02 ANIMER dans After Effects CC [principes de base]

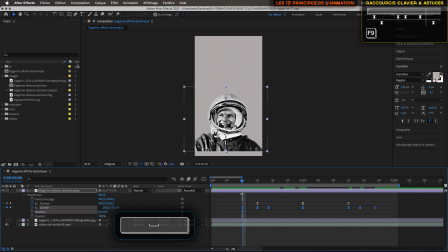1371s
On va le tester. On a quelque chose d'un peu plus fluide, déjà. mais on peut aussi entrer dans les paramètres entrer dans l'éditeur de graphique et aller chercher
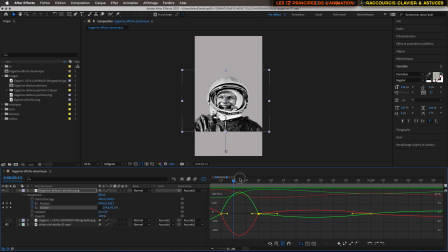1392s
quelque chose de plus lisse c'est à dire que là la transformation pourrait se faire plus rapidement voilà ici plus lentement là je vais pouvoir étirer tout ça
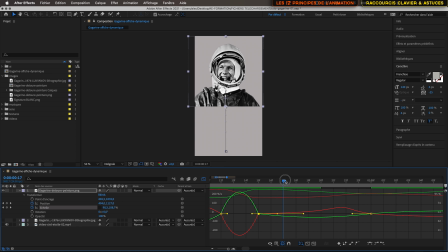voilà et ensuite elle va pouvoir se faire plus rapidement dans ce sens-ci et plus lentement dans l'autre sens
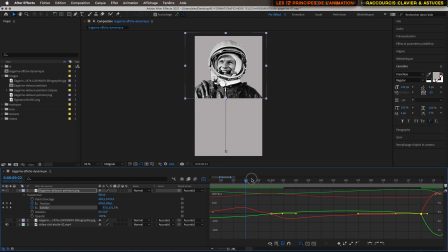1431s
donc je vais tirer à nouveau là-dessus pour que mes courbes soient sensiblement alignées enfin là elle va pouvoir ralentir un petit peu à la fin tout ça c'est vraiment de l'observation,
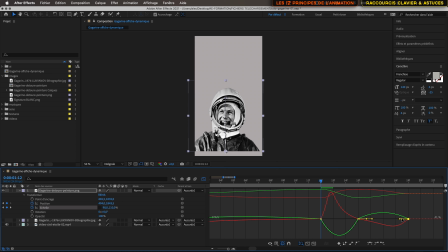1451s
il va falloir tester l'animation plusieurs fois pour pouvoir sentir ce qui fonctionne le mieux et tout ça c'est juste une question de timing
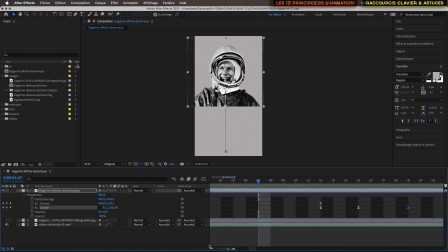1466s
je reviens dans ma timeline je vais dézoomer un petit peu pour qu'on voit le nombre d'images clés, donc j'ai 3 images clés de position en bas, en haut et en bas j'ai fait 1, 2, 3, 4, 5, 6, 7 images clés pour l'échelle
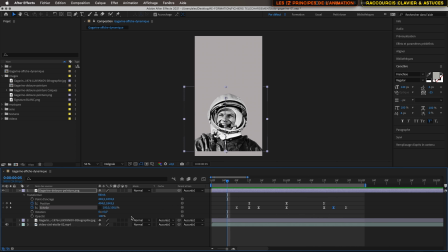1486s
en plus de ça il y a d'autres paramètres qu'on peut transformer comme notamment la rotation l'opacité donc on peut faire en sorte que quand notre personnage décolle et arrive en haut son opacité varie de 0 à
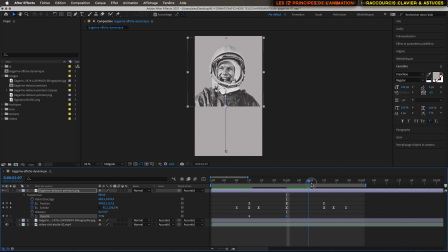1504s
70% comme s'il arrivait dans les nuages et quand il redescend elle revient à 100% et là bien sûr si son opacité diminue et qu'on a un calque visible en dessous
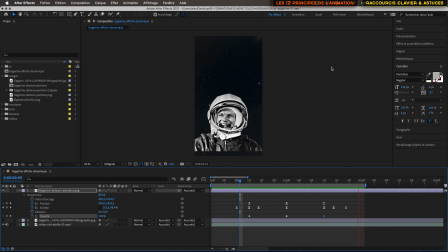1524s
comme la vidéo, on va voir à travers ce calque ce qui va se passer donc on sélectionne F9 pour le lissage de vitesse, même sur l'opacité
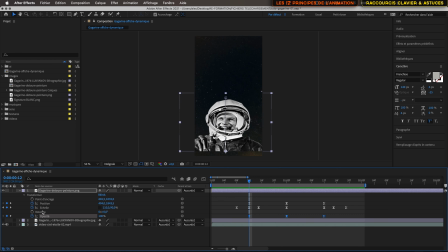1539s
on peut aussi animer sa rotation, il va pouvoir légèrement se tourner donc il est en position ici droite il va pouvoir ensuite se
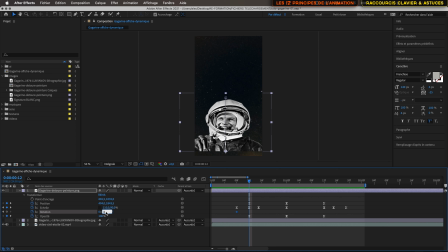1558s
tourner légèrement donc là je peux avec l'incrément clavier haut et bas le faire faire une légère rotation arriver à moins 2 ici je vais le remettre à 0 et
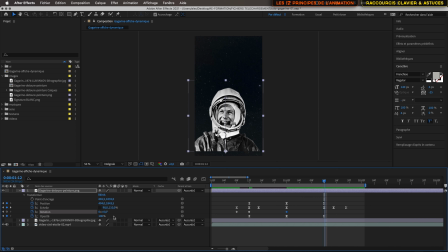1579s
quand il retombe peut arriver à plus 2 en ce sens là et se remettre en position à 0 donc c'est comme ça qu'on va insuffler un peu de vie à notre animation pour qu'on n'ait pas
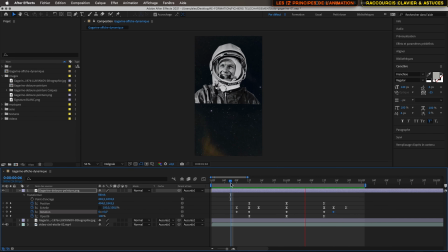1598s
quelque chose de trop robotique alors bien sûr il faut y aller avec doigté pour ne pas avoir des animations qui soient trop déformées, trop cartoon là pour le projet qui nous intéresse, alors je sélectionne encore ces images
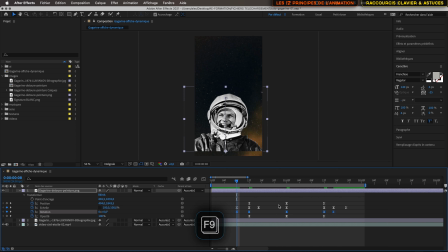1615s
je vais juste faire un F9, lissage de vitesse pour avoir quelque chose d'un peu plus